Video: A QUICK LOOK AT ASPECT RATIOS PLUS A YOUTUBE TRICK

Hey there, welcome back to the vlog. Today I'm going to be answering a few questions I've had about aspect ratios in film.
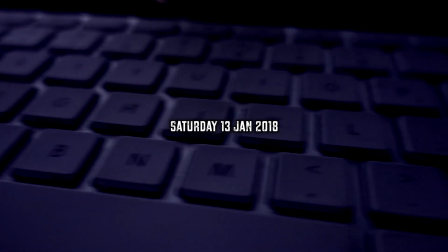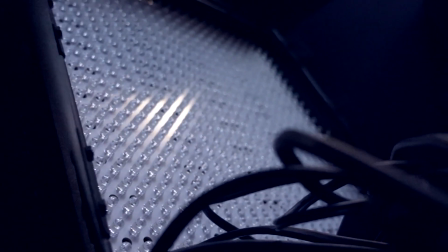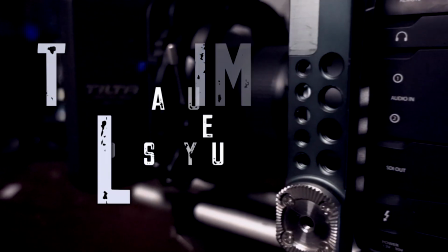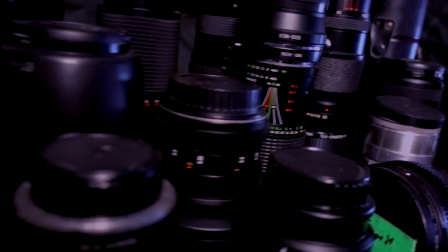These days everybody's familiar with the 16:9 aspect ratio for TV or film. That is the width across here compared to the depth of the picture here. This is 16:9 ratio. 1920 pixels by 1080 pixels if you're talking in HD, or more than that if you're talking in Ultra HD. There's various different types there. If you go to the cinema though, it's more like this.
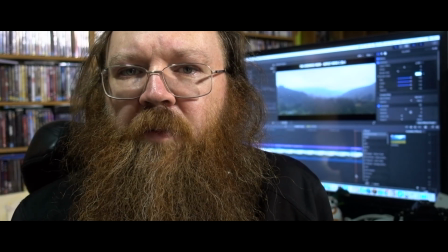1:05 This is 235:1. As you can see, it makes quite a bit of difference to the way that the whole thing feels. The top and bottom here are cropped off, but you've got something wider, and that kind of makes more sense because your eyes are that way across.
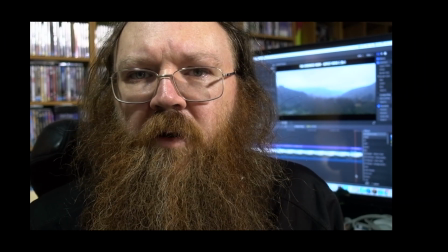1:22 So shooting vertical video like this, which is what a lot of people who don't really know much about film tend to do with their cell phones,
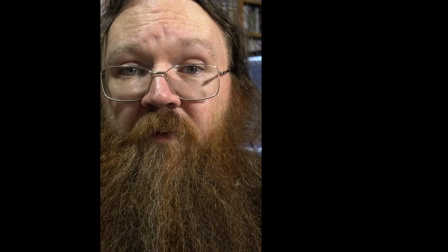1:30 and it's even some people who do know about film sometimes do with their cell phones, is a bit strange to look at because your eyes aren't round that way, really.
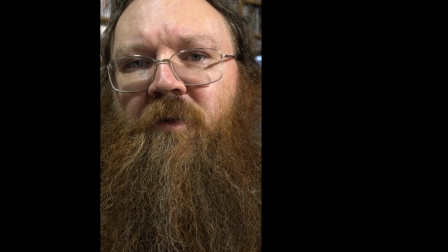1:41 So what I'm going to do now is I'm going to grab a camera and a couple of friends and go over somewhere which has got a nice cinematic feel, which is that park over the road from my place that you're probably becoming all too familiar with if you watch these a lot. And I'm going to shoot a dramatic scene and come back and show it to you in a couple of different aspect ratios, and you can see for yourself what the emotive difference is between these different ways of looking at it and different ways of framing something. The other thing I'm going to be doing is having a look at how different aspect ratios get uploaded to YouTube, and what happens to them when you do that, and something you can do to kind of cheat it a little bit and make it look really good on YouTube, and in fact use different aspect ratios and some of the stuff that YouTube does to make your videos look a little bit cleaner. Now I'm keeping this really simple. I'm going to be shooting on the A7S here, and I'm just going to go and grab my 50mm lens because it's the one that's going to give me a nice flat, well graded image at the other end.
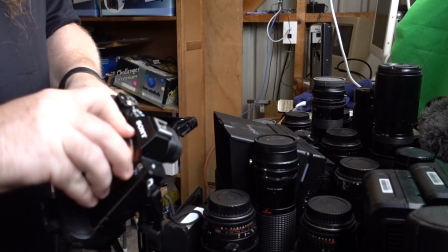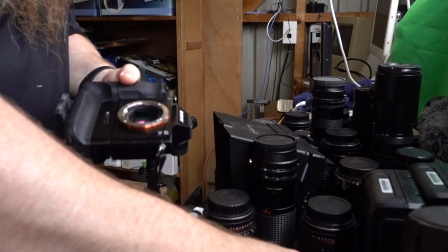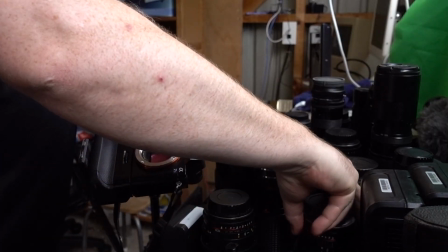3:01 Ryan Little.
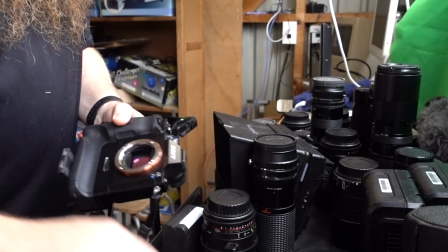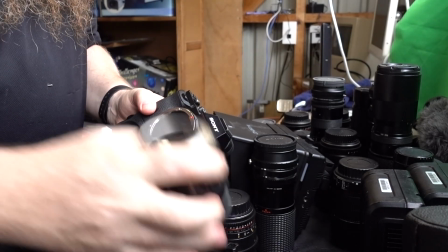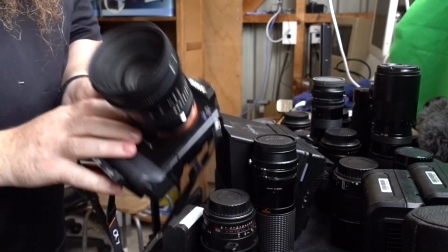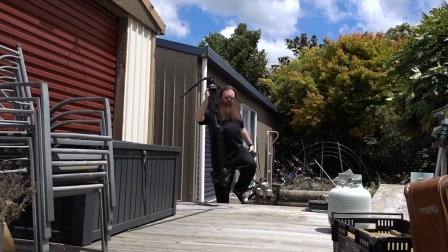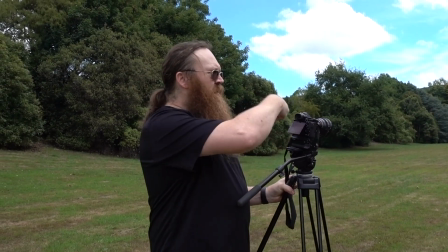3:23 So what we're going to do first here is just set up the camera somewhere looking up over that way so it doesn't look like there are houses up behind the place,
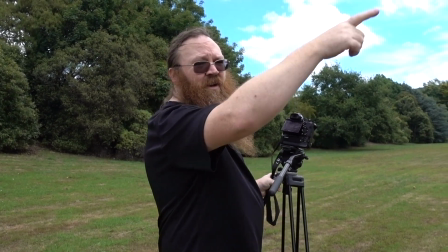3:31 particularly where we've got axles flat directly and shot up over here, so we'll move down a wee bit further.
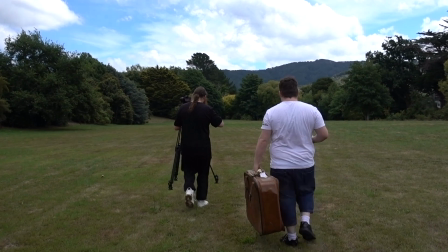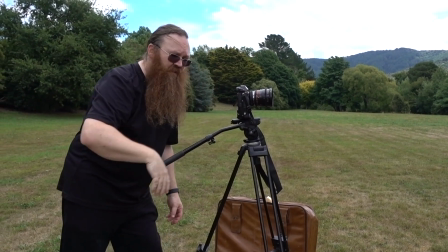3:43 Axel's an actor of some
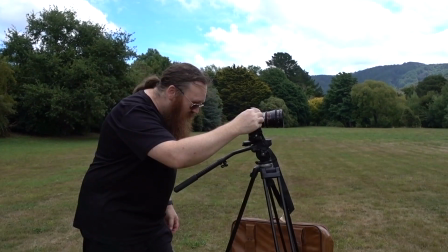3:51 disreputable actor. Of nature. So I grab them wherever I can, just for doing little shots like this as well.